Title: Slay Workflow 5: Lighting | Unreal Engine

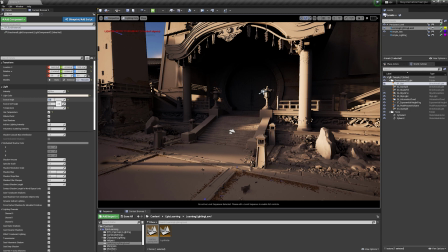And see what that impact is. So I really like the light being cast on the stairs, but as sharp as it is, it tends to just contribute to making it feel like CG lighting.
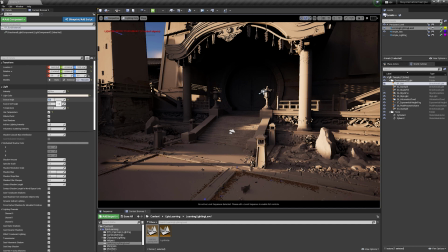So let's go with something like 1.3. We have our intensity set to 8, and we're all set.
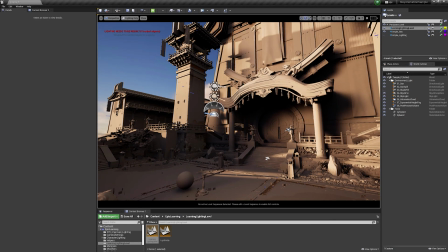All right, so lighting is looking pretty good. We've got our sun spill in, we've got our main sunlight, we have our volumetric clouds,
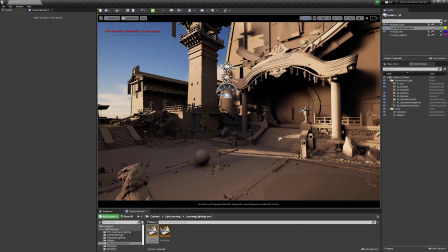we have our skylight, we have our sky atmosphere, and the only thing we haven't messed with so far,
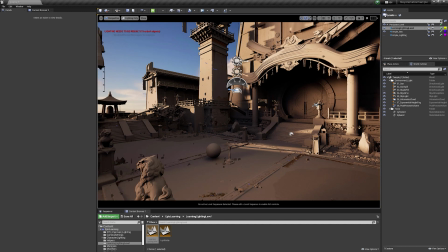other than the exponential height fog, is the shade fill. So we'll go over that here in a few minutes. But first I wanted to note something I mentioned before is a little bit more obvious, is that in lighting only mode, we're going to want to go down here to detail lighting and pick up our normal maps and take a look at how the lighting is affecting things at a much higher level
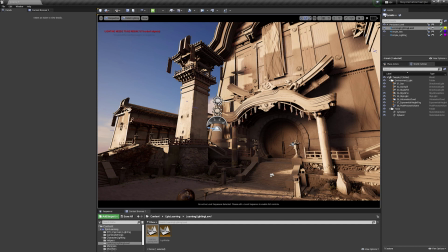now. So right now we're getting a lot of good lighting inside of our shadows. You can see where our sun fill is kind of contributing to getting some nice gradients and fills within there.
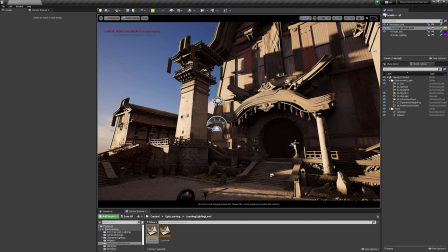So if I go up to my sun fill and turn it off, you can see that our shadows are pretty heavy. Sometimes you're going to want that effect. You don't want it to be dramatic. And in all honesty, the sun spill at the moment is pretty intense.
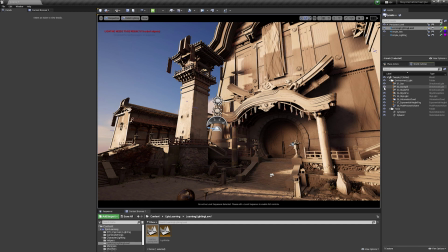But again, for the sake of demonstration, keeping it high has a lot of value.
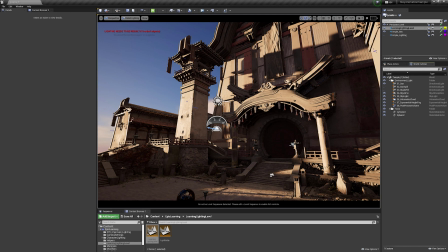The idea is that we want to get some sunlight and some spill over here in this doorway, because I know that this is going to be an action area of the scene, and being able to get that gradient on that red door is going to make for nice backdrops against a character during
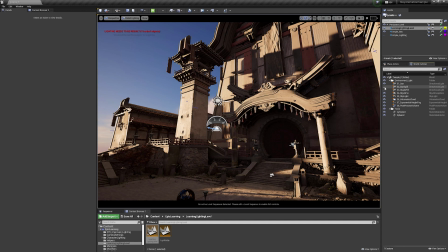certain segments. So as I turn this off and on, go around and do the same if you're following along.
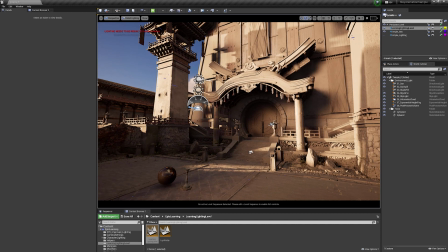Set everything and look for how you're using your lighting to help define or break up flat in areas,
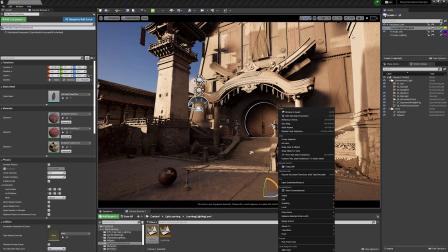and some of the areas that you could add interest.
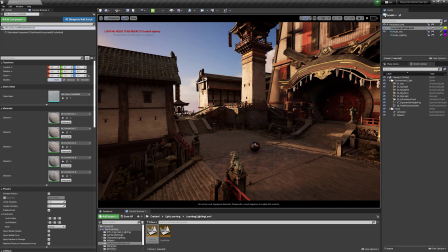So in general, I'm pretty happy with the lighting in the scene so far. I'm looking at my shadows.
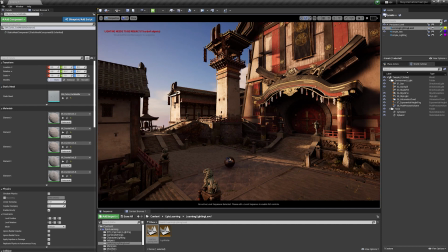I'm looking at the overall piece, and the piece in general is pretty warm.
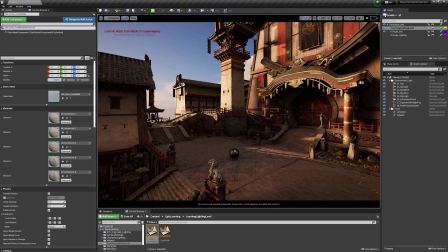So what I'm looking to do is to figure out how to get a little bit of color, a little bit of saturation into the shadows. Now that's going to be done in a combination through your skylight. Your volumetric clouds can help contribute to that. Same with your sky atmosphere.
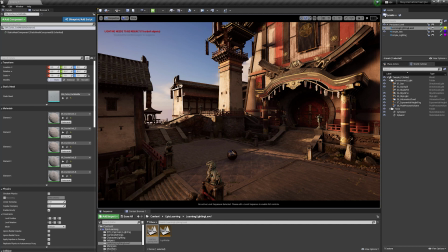One trick that I like to do to get me thinking is to add a opposing directional light to my sunlight that's colored. So if I come in with a bit of a blue as a secondary light source, then I turn this on, I can look at how that's kind of contributing.
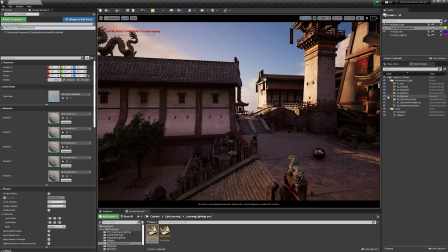Now this does take away to some of the realism, gets you more into the zone of doing more animation style lighting, but it is helpful because oftentimes I find that even I myself forget that shadows are not necessarily the absence of light,
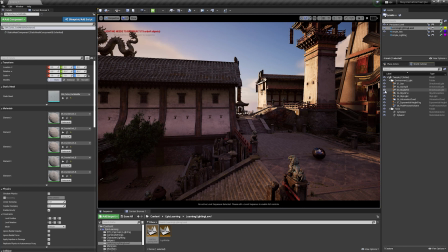but a overpowered light source or a dominated light source. Especially when you're dealing with sunset scenes where the sky might go from white to yellow to blue to even purples and pinks. When that sun gets really, really low and is casting lots and lots of long shadows,
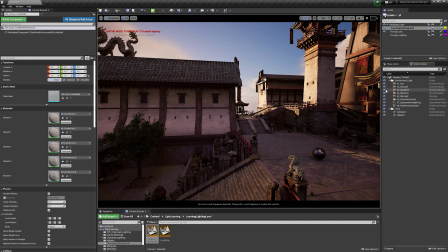you still have multicolored light sources coming from the sky and filling your shadows, sometimes with nice gradients. So turning this shader or the shade fill on and off and taking
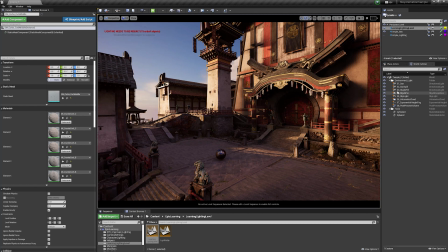a look around to see how that contributes gets me thinking about how much contribution I need, or how much I can contribute to a really warm scene and cool it down by putting this in here. And are there ways that I can get some of that in without the weight of another directional light?
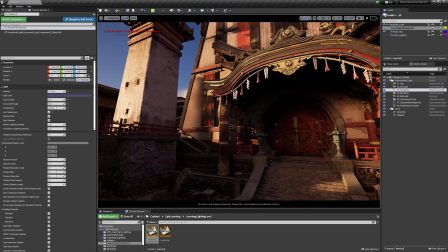So for now, let's go ahead and turn that shade light on. Let's take a look around and see how everything's kind of looking here.